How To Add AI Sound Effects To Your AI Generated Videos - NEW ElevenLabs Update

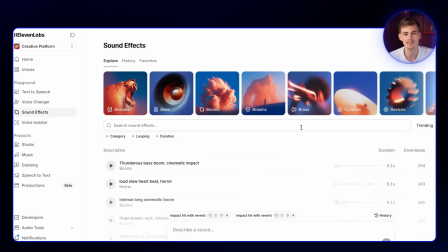So we're gonna go back to sound effects. Now we need an ambience to set the tone for the scene.
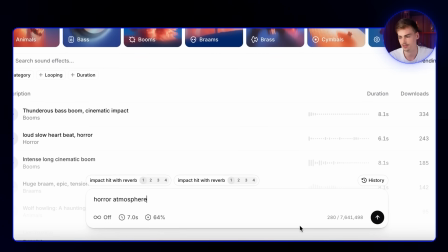So I'm gonna go with horror atmosphere. And for the duration, I'm gonna make this a bit longer. So let's do something like this. And then for the influence, I'm gonna keep it at 64%. Let's have a listen to this one.
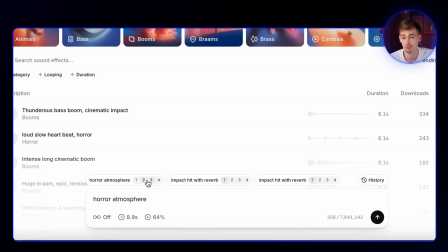That one is quite good. I like that one too. Okay, it's for me between the second and the third one.
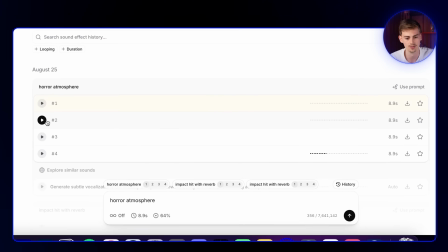Then we click on it, and now let's choose either this one.
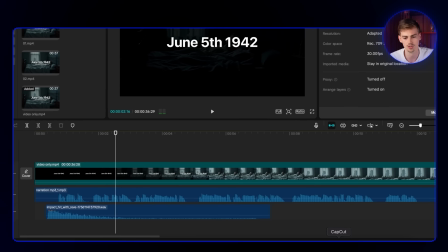Let's actually go with this one. I'm gonna download this, and now we're gonna go over to CapCut again, and now we just need to decide where we're gonna place this.
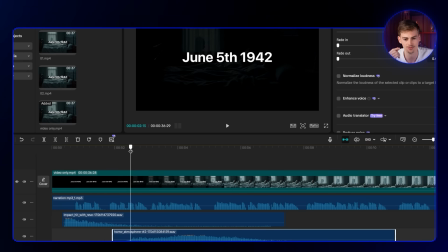So I think right about here, where we have like the fade out, this will be a good place where we can add this sound effect.
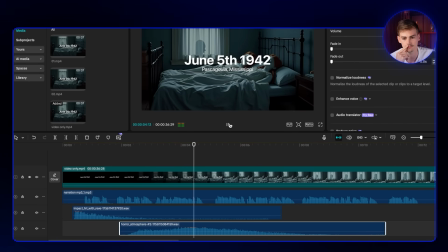1942 in Pascagoula, Mississippi. Two young girls sleep peacefully.
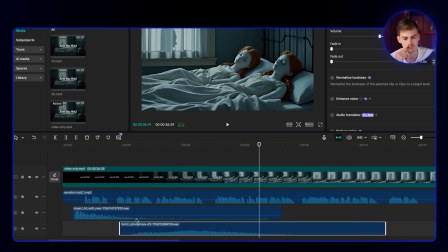We might just have to lower the sound a little bit.
1942 in Pascagoula, Mississippi.
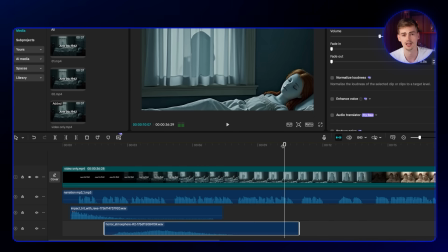Two young girls sleep peacefully in their convent bed.
That makes it quite creepy. Next up, I want to add in another sound for when this guy is like opening up the window.
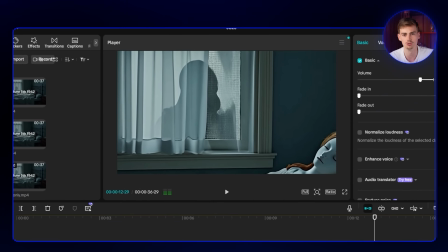Like I want to have somewhat of a jump scare effect there. So we're gonna go with another impact hit, but this time we do it a little bit different.
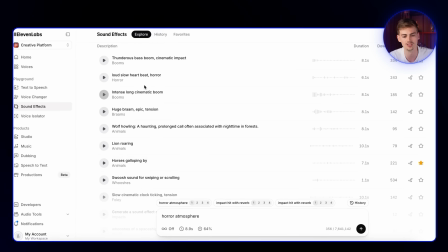By the way, if you don't know like what these things are called, you can also always explore.
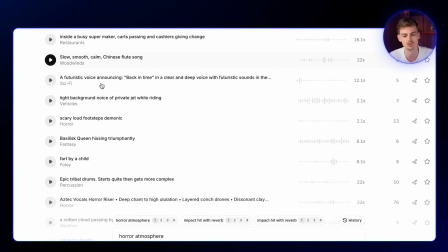Like for example, they already have some pre-made ones that you can just use as well. So for example, here we have an impact.
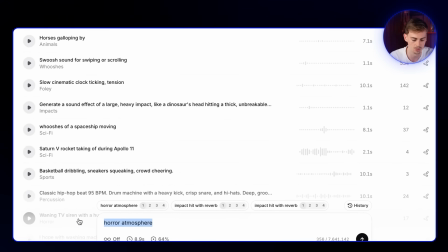This is quite a low one, but I want to go with a high impact cinematic hit.
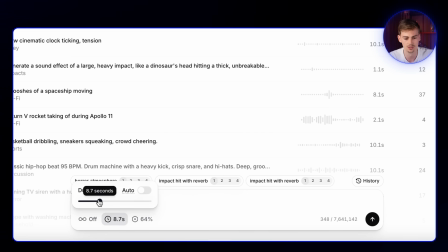For the duration, this one is going to be a lot shorter as this is going to be a jump scare. So let's do around 3 seconds. And I wanted to follow the prompt a little bit more. So I'm going to put that at 75. Let's have a listen. That's exactly what I want.
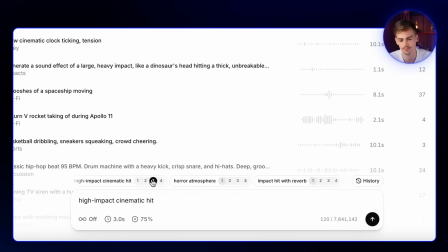Okay, for me, it's between 1 and 4.
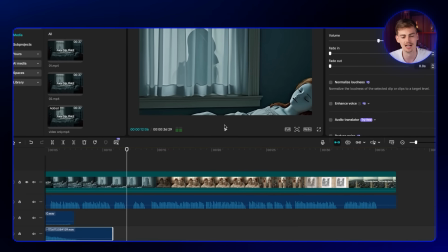Let's actually do 1. For the placement, we want to place it right around here where we can add in that high impact.
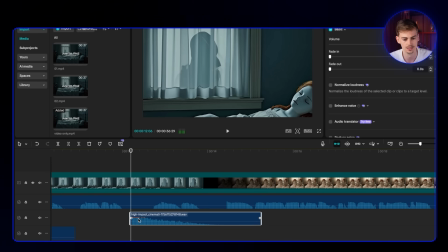So this will be for the jump scare. So let's add it right here. And now it's like this.
Someone is watching.
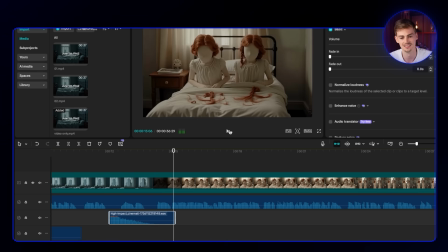Someone is waiting. By morning.
You see how that elevates the scene right away?
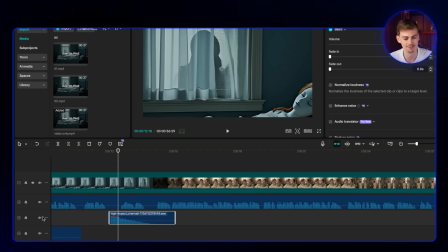Like if you didn't have this sound effect, like if I were to just turn this off.
Someone is waiting.
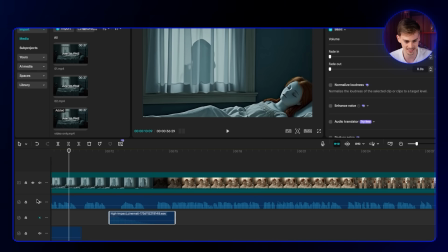Then there's nothing special. But if we add in this sound effect.
Someone is watching.
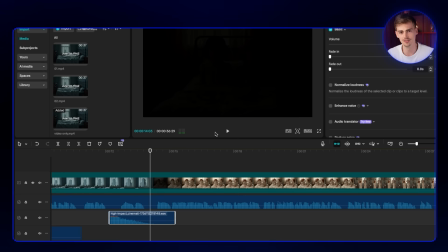Someone is waiting.
Then audio kind of gives you a jump scare, so it elevates the scene. That's what sound effects and music do to your AI videos. That's why it's so important to master AI music design and AI sound effect design.
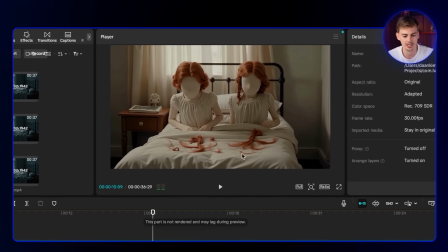Moving on, when these two girls are like waking up, I want to add in some more sounds.
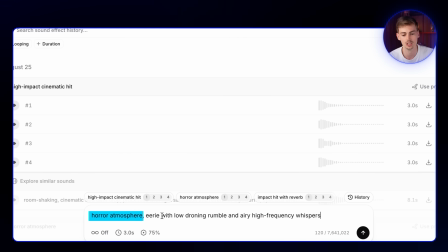So let's give it another prompt. This time we're doing horror atmosphere with an eerie with low droning rumble with airy high frequency whispers.
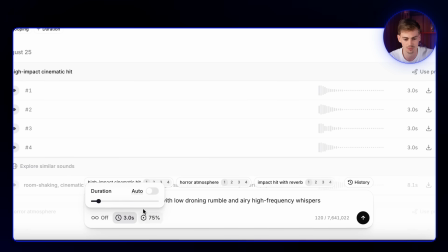For the timing, I want it to be a bit longer, so I'm gonna do something like, let's do like 7.3, something like that, and then we're gonna just enter this and it will give us this result.
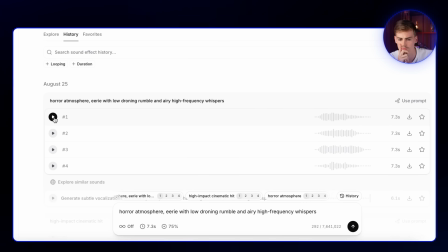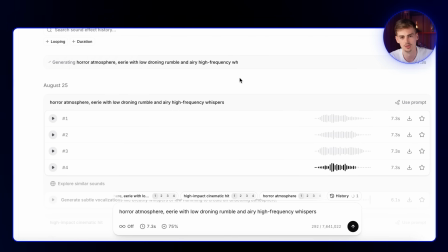It's okay, but I'm gonna do it again because I think we can do better. And that's entirely the process with using AI. Like it doesn't matter if you're doing images, videos, or sound design, you just gotta generate it a few more times until you get something perfect. Don't go with the first result. There might be something better if you generate it a couple of times.
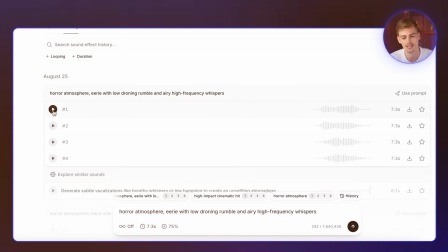Let's have a listen.
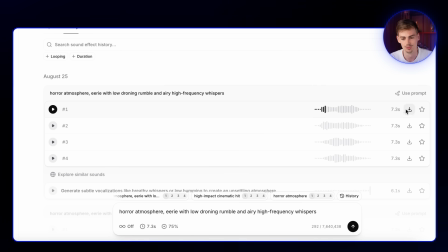So that's a lot better. So yeah, let's actually go with this first one, download it. Then we put it inside of CapCut again.
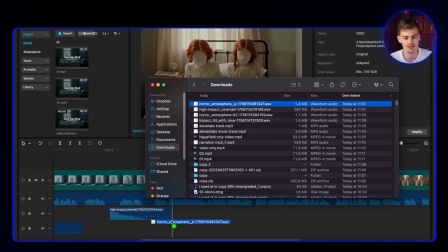And now let's put it right here when they have this scene where they wake up.